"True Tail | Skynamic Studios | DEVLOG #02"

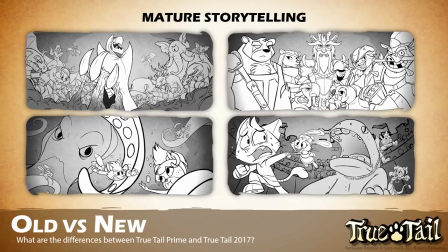[16:05]
Now, we can still see Caleb Doley, Victor, and Melody growing older and graduating from the Hero Academy, and then maybe Brutus and Kanicus join them, and they go on an adventure, and then suddenly it is True Tale Prime. It's just farther in the future. Exactly.
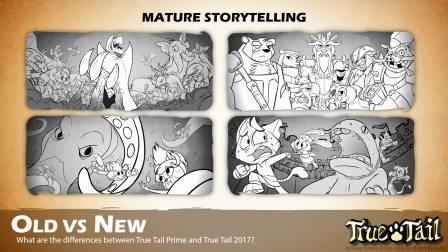[16:21]
And as you can see in the top left-hand corner, we still have our villains. And from the initial True Tale, it was necromancy and bones and all this kind of stuff.
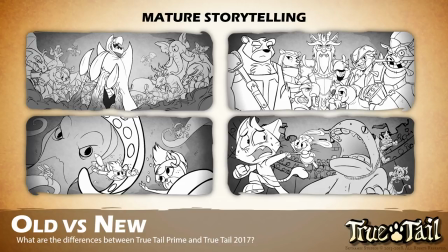[16:34]
As you can see, it's not necromancy as much anymore. It's leaders of dark mythical creatures. We thought that keeping it as necromancy was a little too boring. Like to have the exact same skeletons all at the same time. But because it's now a leader of dark mythical creatures, which allows us to have so many more characters.
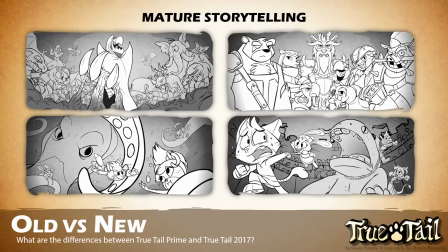[16:54]
It's just, it's awesome. It allows us to have so much more fun with the world and with the opponents and antagonists that they fight. Precisely. So we're really excited about this whole new venture of taking True Tale in this direction.
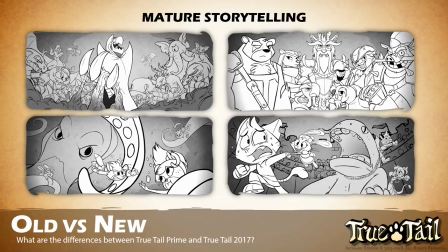[17:10]
And honestly, we're so excited to share it with you and see that from our last devlog, you guys seem to be okay with it. Yeah, absolutely. Now, if after all of this, you're still kind of on the fence and you're still like, ah, I like the old one better. All the way we ask is that you just give us a chance.
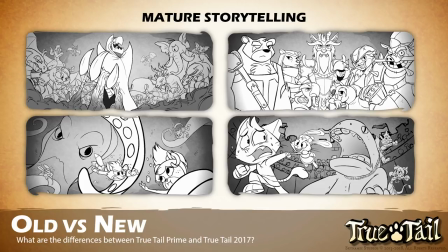[17:29]
Give us a chance to prove to you that we're still crafting the same world that you fell in love with five years ago.
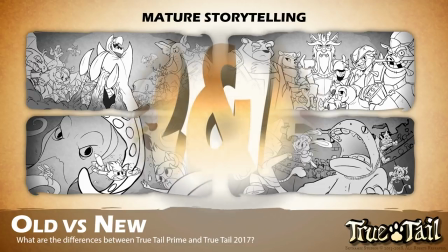[17:38]
Precisely. All right. But I think that pretty much covers, like, the big initial thing with this devlog.
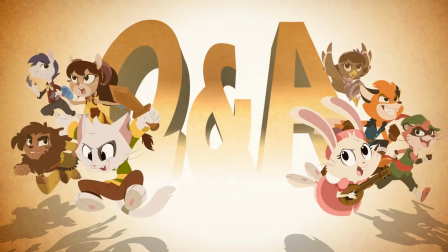[17:45]
Let's get to some questions. Yeah. You guys have them. Yeah, we love how you guys posted so many questions on our last devlog video. I mean, I think we're up to about almost 4,000 views on it, which is amazing. We thought that all of you YouTube subscribers were gone, and we were so worried that we'd post the video and there'd be like 100 views,
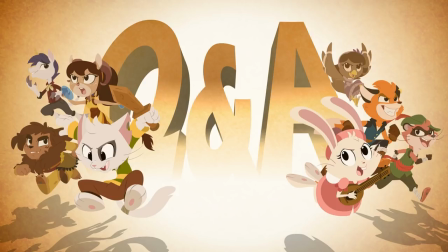[18:05]
but it was ecstatic to see how many of you still had us subscribed. It was pretty cool. Now, there were too many questions for us to answer all in this one devlog, So we kind of, we archived every single question.
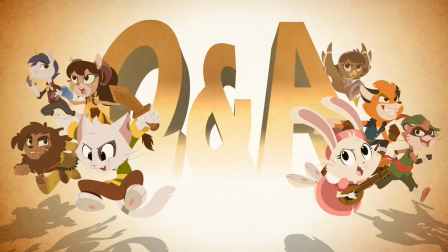[18:21]
We went through every single comment, all like 300 plus of them. And we found all the questions. But we're only going to be able to answer a couple today. And don't worry, we will get to the other ones next Devlog video.
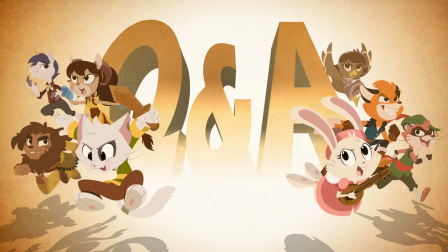[18:36]
And of course, any new ones that you guys have for today. So our first question we have is from AH Films.
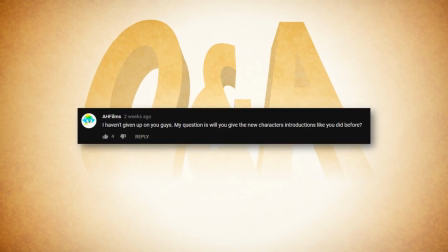[18:41]
He says, I haven't given up on you guys. My question is, will you give the new characters introductions like you did before? First off, thank you so much for not giving up on us. We didn't give up on us either. As far as your question, we've been releasing these GIF animations that are like 10 seconds long.
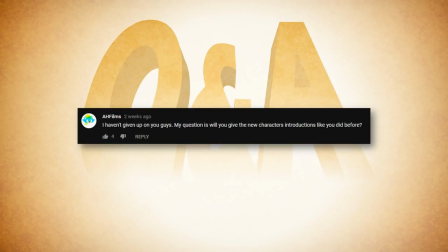[19:01]
And we already have like 15 of them released. And we've got like another 15 in production right now. That's kind of our way of introducing the characters and their personalities. but as far as like actually with full-on dialogue like a minute and a half solid animation for each character probably not we're not we just don't have enough
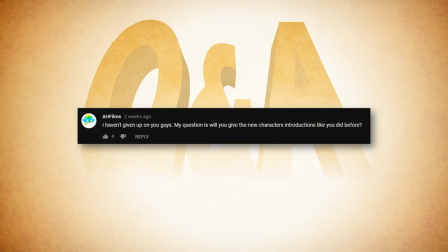[19:20]
manpower or time to to knock out that kind of uh complicated project also at this moment we only have the voice actors for caleb Dolly, Melody, Victor, Harper, Canicus, and Brutus.
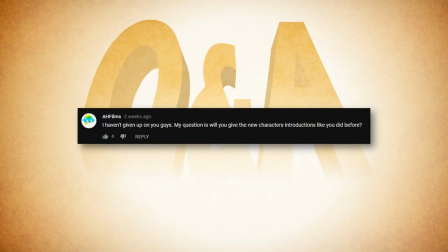[19:37]
So that does create a bit of a problem. I mean, we did release a Victor one, we did release a Caleb one when we did True Tale Prime, but I can tell you right now, those took months to create. And we don't have the manpower to be able to do that.
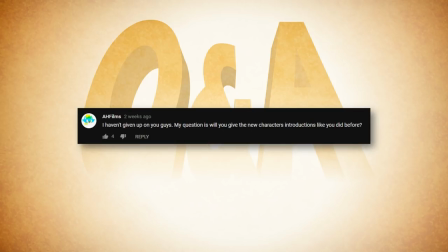[19:53]
Right now, we're working really, really extensively on getting our Kickstarter video ready and once that's ready, we're going to launch the Kickstarter. So that's kind of where our big focus is at this moment. So whether we do more character introductions, oh my gosh, I want to really, really badly.
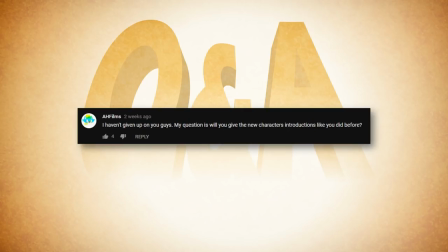[20:13]
Very badly.